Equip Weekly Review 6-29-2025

Hello, hello, hello! It is time for another weekly review of our camera work for Emmanuel Online.
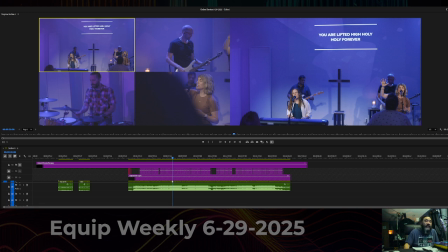0:09 It is for June 29th. That is the Sunday that we are filming for. And as always, none of this is meant to be hurtful. None of this is meant to be mean. It's all meant to help and help us all get better together, and just improve our skills so that not only are we doing a better job for our church and our God, but we are learning to be better at something that we can take with us for the rest of our lives. So here we go. Let's take a look here. I'll pull up my notes. That is not my notes. That is the thing that I downloaded so I don't have to pretend that I am eyeballing the thirds well. So, all right, let's take a look here. Let's go to section A. We are in section A. Camera 2, 857.
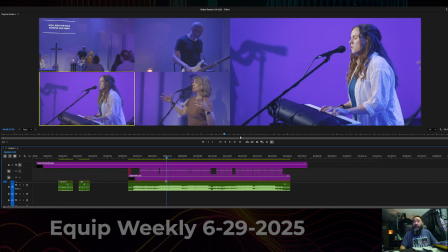1:26 All right. So camera 2, Andy, we'll go right here.
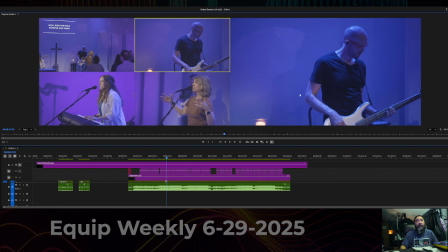1:34 Andy should be on, Andy should be closer to this third here. Right now he's pushing here and he's looking this way. So there's a little bit of looking room that just isn't there. It feels a little bit extra tense.
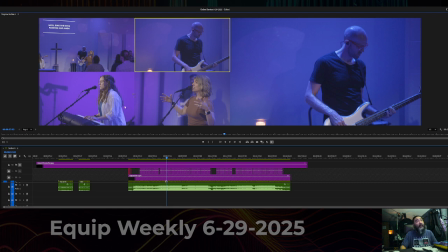1:51 You can see down here we have Sarah Beth and we have Morgan. That's her name. They're both in the third and they have plenty of looking distance so it doesn't feel as tense there. So, let's take a look here at my new third grid.
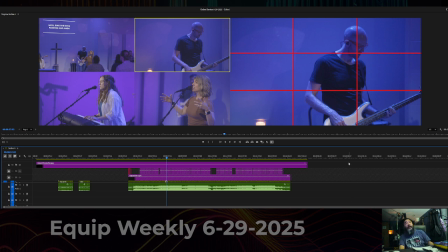2:08 And Andy is exactly in the third over here. If he were facing the other way, this would be kind of where we want him.
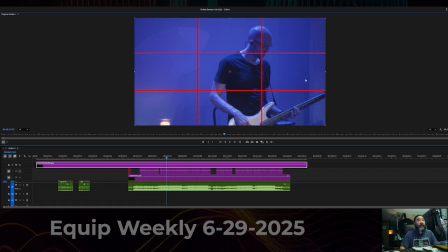2:17 But it'd be better if he was... Nope, we're going to lock that. And...
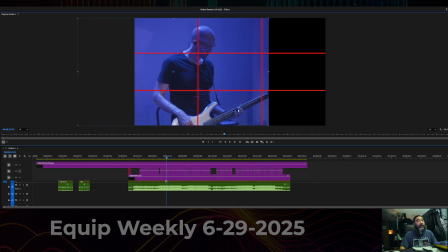2:27 probably over here a little bit more, or even like straight down the middle of the body there maybe, and then and then just fill it in there. Or if you wanted to go, we could go closer and we could get down here,
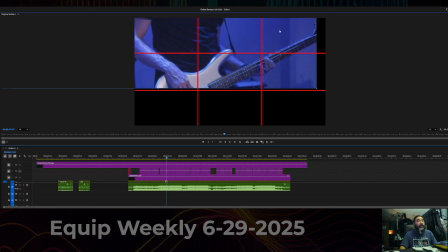2:46 have his base kind of in that third there so we can see what he's doing on the base, that kind of thing.
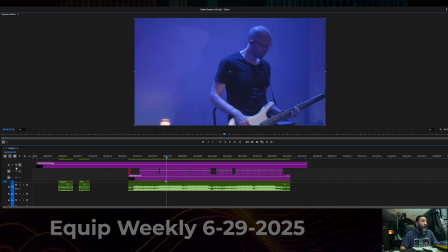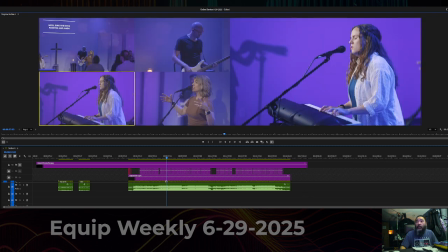3:02 Okay. 953.
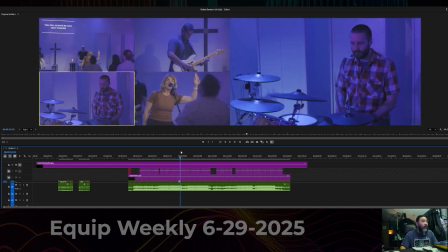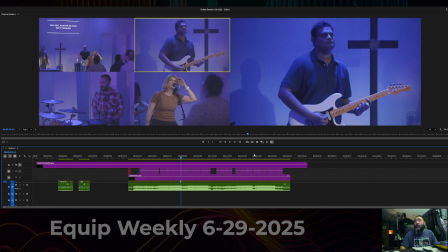All right. So I wrote down move Josh over to the left a little. And this one's pretty nitpicky. He's in the center. We want to moved over to the left just a little bit.
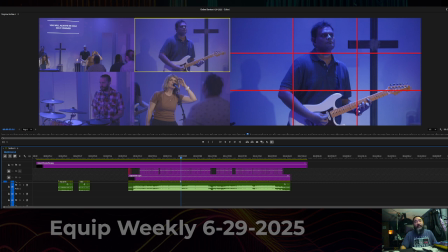3:32 You can see right here his body is kind of dead center, so we would want to move that. We would definitely, I would prefer if we moved him
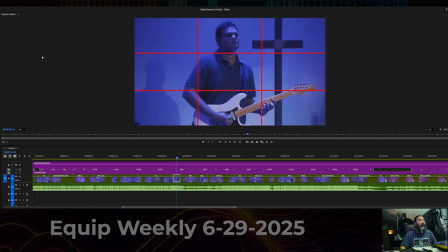3:55 over just a little bit. That is incorrect. What are you doing to me, Premiere? There we go.